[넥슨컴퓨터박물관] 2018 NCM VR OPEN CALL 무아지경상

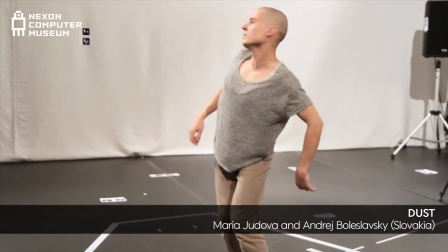Often, when I watch dance, I have the desire to be really close up, to float around, invisible,
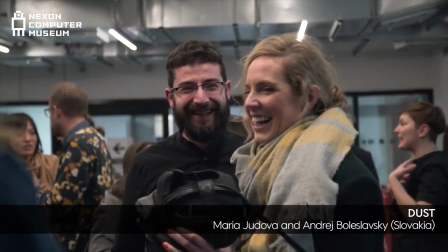and virtual reality has given us the opportunity to experience it.
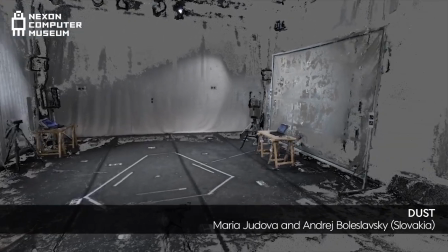We created our own set of tools and made the volumetric recordings of the dancers to be
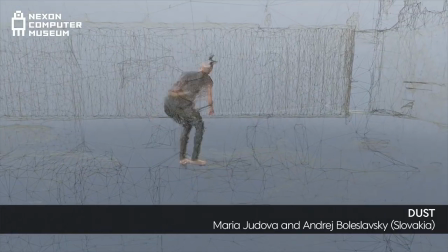able to immerse the people right next to them and look at the performance from any point of view.
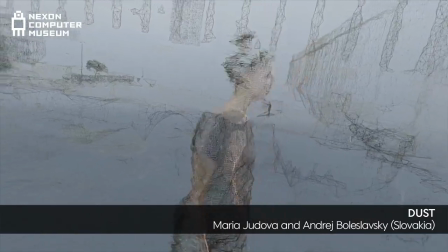We wanted the audience to feel like there are dust particles floating in the immediate presence of the dancers.
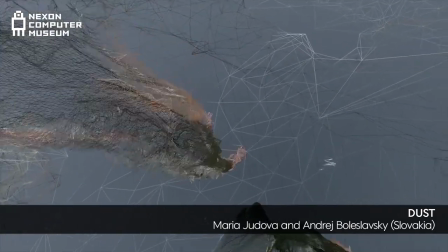They can even step inside them.
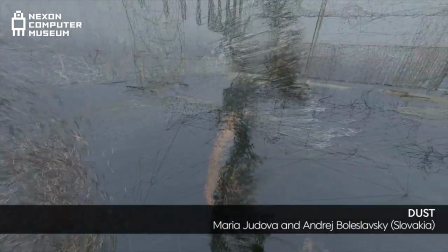Inspired by these eternal particles, which were part of our bodies for an incredibly short moment,
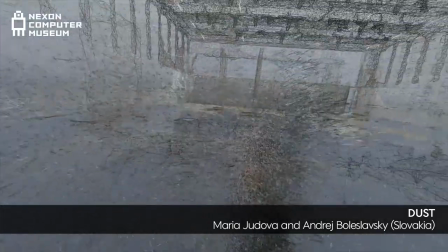we wanted to reimagine our perception of a body, of space and of time.